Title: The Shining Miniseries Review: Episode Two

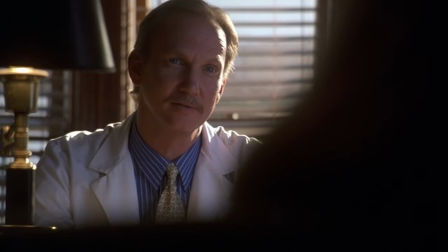There's nothing physically wrong with Danny, Tony is an imaginary friend, and that there's been a fair degree of stress in their marriage lately.
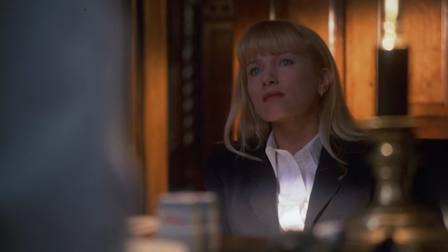I suspect there's been a fair degree of stress in your marriage lately.
The doctor tells her that Tony may act as a coping mechanism for Danny to deal with loneliness, help ease the stress.
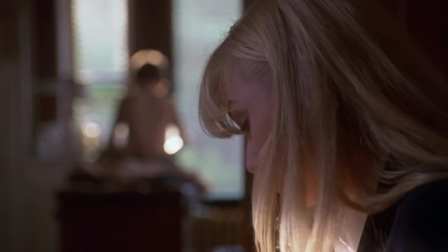As Wendy begins to tell him that Tony can see the future, he...
How did Danny break his arm?
Cuts her off.
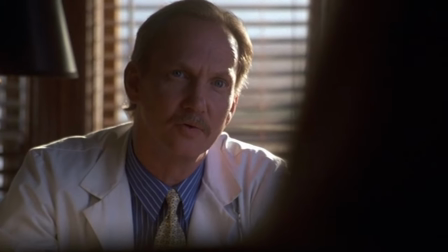Isn't this a pretty groundbreaking revelation that this child is claiming to be clairvoyant?
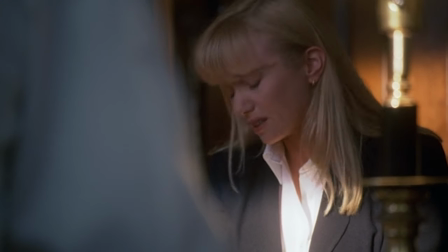You don't want to touch on that a little more? Wendy relays the story of when Jack broke Danny's arm while drunk, but he's been sober for 5 months now, and currently in an AA meeting.
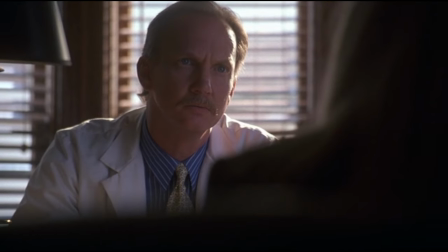But all I can think about is how claustrophobic I feel while watching this. Just pull the camera back a little, Jesus Christ, the over-the-shoulder framing in this is so distracting.
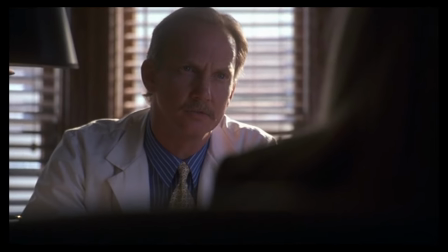Has he ever hit you, Mrs. Torrance? Oh God, no. Well, not yet. Never.
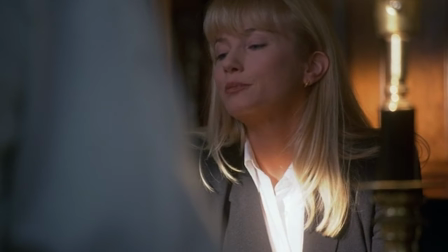after Wendy tells him how things are getting better within the Torrance household, despite wasp stingers and chips of porcelain still lodged in Danny's skull,
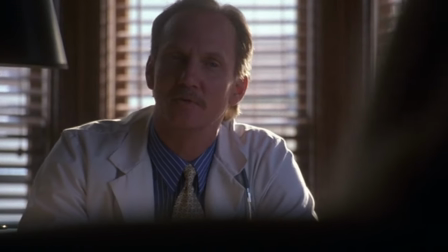the doctor elaborates on how perceptive Danny is, saying, "He knew when things were wrong between you and your husband when he needed a Tony to help him get through.
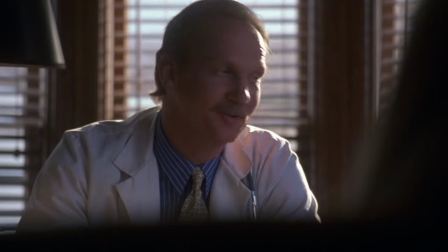He knows now things are better, and Tony can take a hike." Sir, I do not believe you have a grasp on the capabilities that Tony possesses.
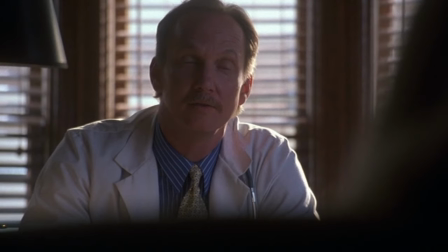It's dangerous. You didn't even acknowledge the fact that his mother said Tony can see into the future.
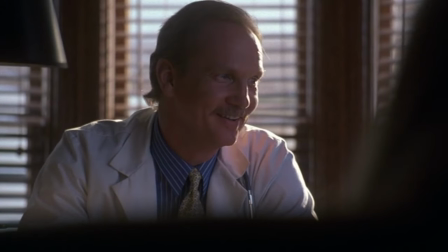Wendy then asks if Danny is making Tony unpleasant to get rid of him.
It's one strategy that imaginative children use, yeah.
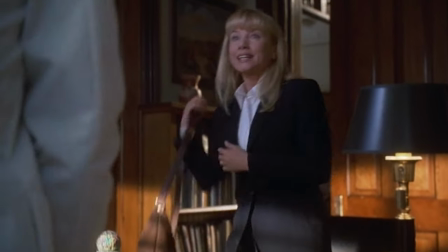I'm not gonna get into end of series spoilers just yet, but just trust me when I say,
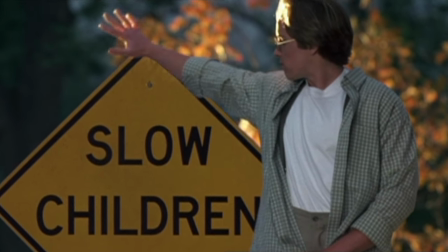there is no possible way Danny can get rid of Tony besides redacting himself.
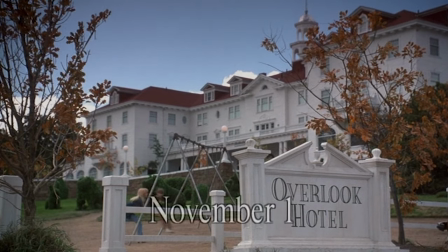Jumping forward a few days, it's now November 1st, with Wendy and Danny playing on the swings.
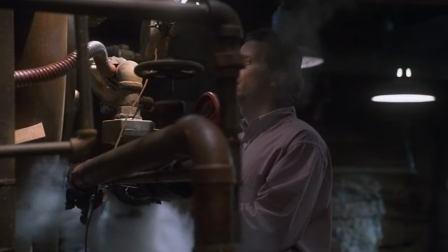Oh hey! Jack is relieving the pressure of the plot device again.
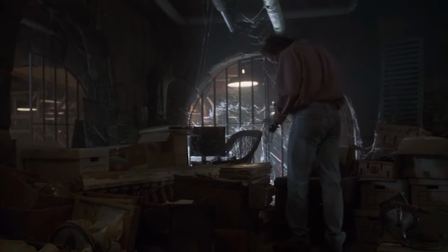Jack wanders over to the storage room, finding boxes and boxes of newspapers from decades ago, as well as a memory book from the Overlook Hotel.
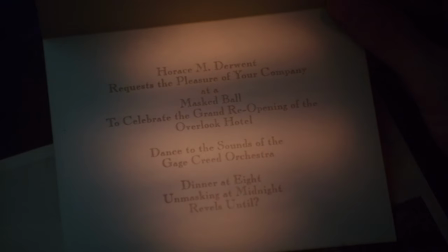Whose memory book?
He finds an invitation given by a Horace M. Derwent, the same man Jack and Ullman mentioned who restored the hotel in the last episode.
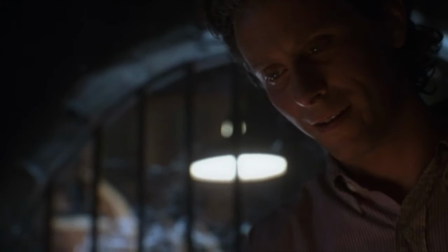And like I said in the last episode, I actually kinda like this iteration of Jack's obsession.
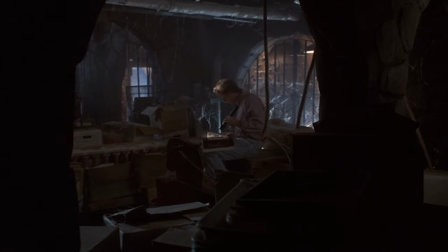It's pretty tame in the beginning, he's just interested in learning about the hotel, and it does have a flashback which is kinda useless, but it's fine,
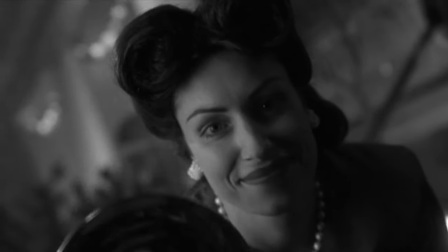I guess, because it comes across more as a daydream rather than a retelling of events that will be explained again the moment they come back from the
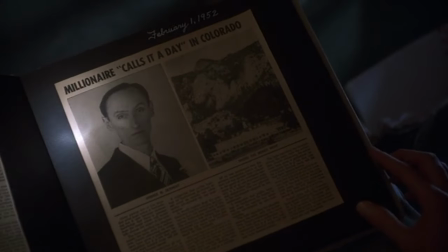flashback. He reads further into the scrapbook, getting a brief history of the hotel until a jump scare makes him throw the book on the ground, catching a glimpse of murder for a few frames.
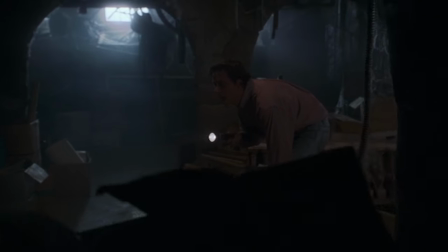Suddenly he begins hearing things, and like his son before him, turns out to be ghosts committing crimes.
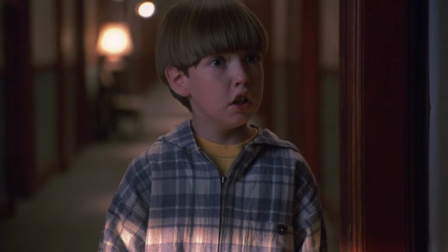How about this?
Now Jack starts to piece things together. There's an entire history of organized crime and murders at the Overlook, being kept under wraps from the public.
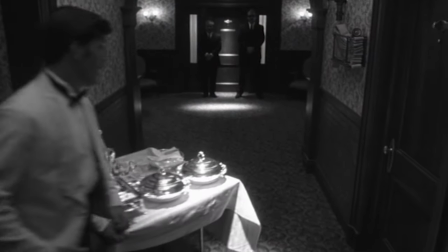Here's an example of a flashback being kind of effective and not completely irritating, at least in my opinion,
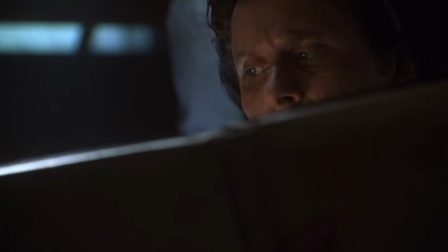because the inverse of this would have Jack just say all of this out loud, which would be extremely irritating.
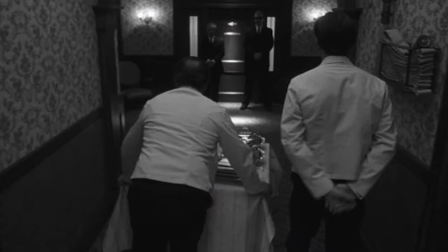We're transported back in time as he reads the article. And you know it's back in time, because it's in black and white.
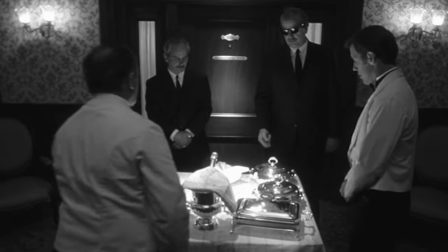Seems these fine gentlemen are serving a nice plated meal. I hope they're hungry for nothing.
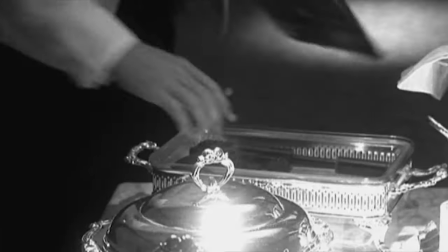I hope you're hungry for nothing.
They're actually serving up some lead salad, which turns the screen to color for a couple of frames during the muzzle flash.
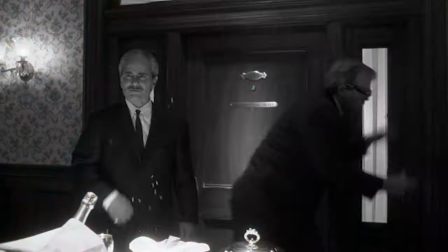Was this an intentional stylistic choice or an editing mistake? I mean, either way, it's super weird and distracting.
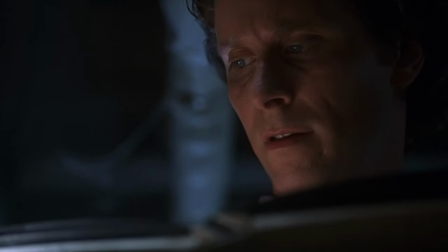We get a little montage of newspaper headings of all the crimes committed at the Overlook.
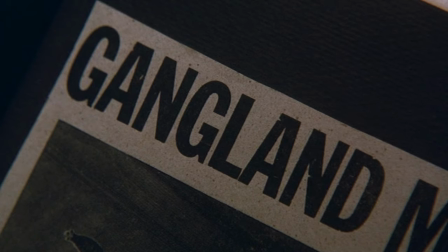Shotgunned, crime, gangland, murder, mutilated, cheap.
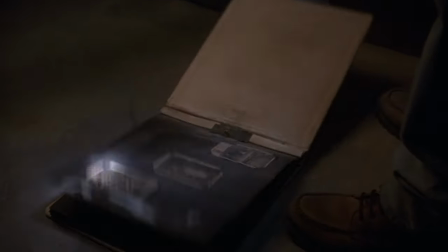Dumbass. Jack drops the scrapbook on the ground as it closes on its own, running around the corner of the room, then looking back like a cat after it knocks some shit off the counter.
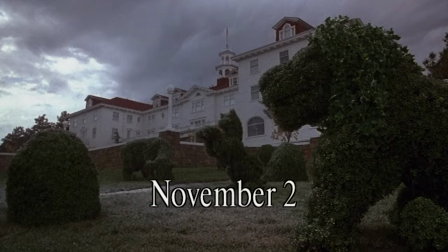Just like mine love doing. November 2nd rolls around, and the hotel is starting to see some snowfall.
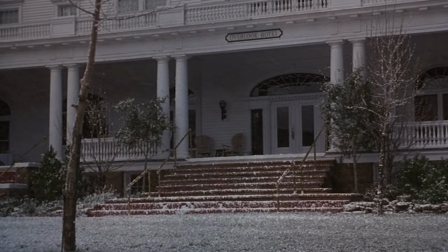Fun fact, production had to spend upwards of $100,000 on snow machines for this effect, as the Stanley Hotel falls in- Oh. Sorry, just wasn't expecting that thing to be in the window. As Danny watches snow blanket the ground, more ghostly whispers call to him.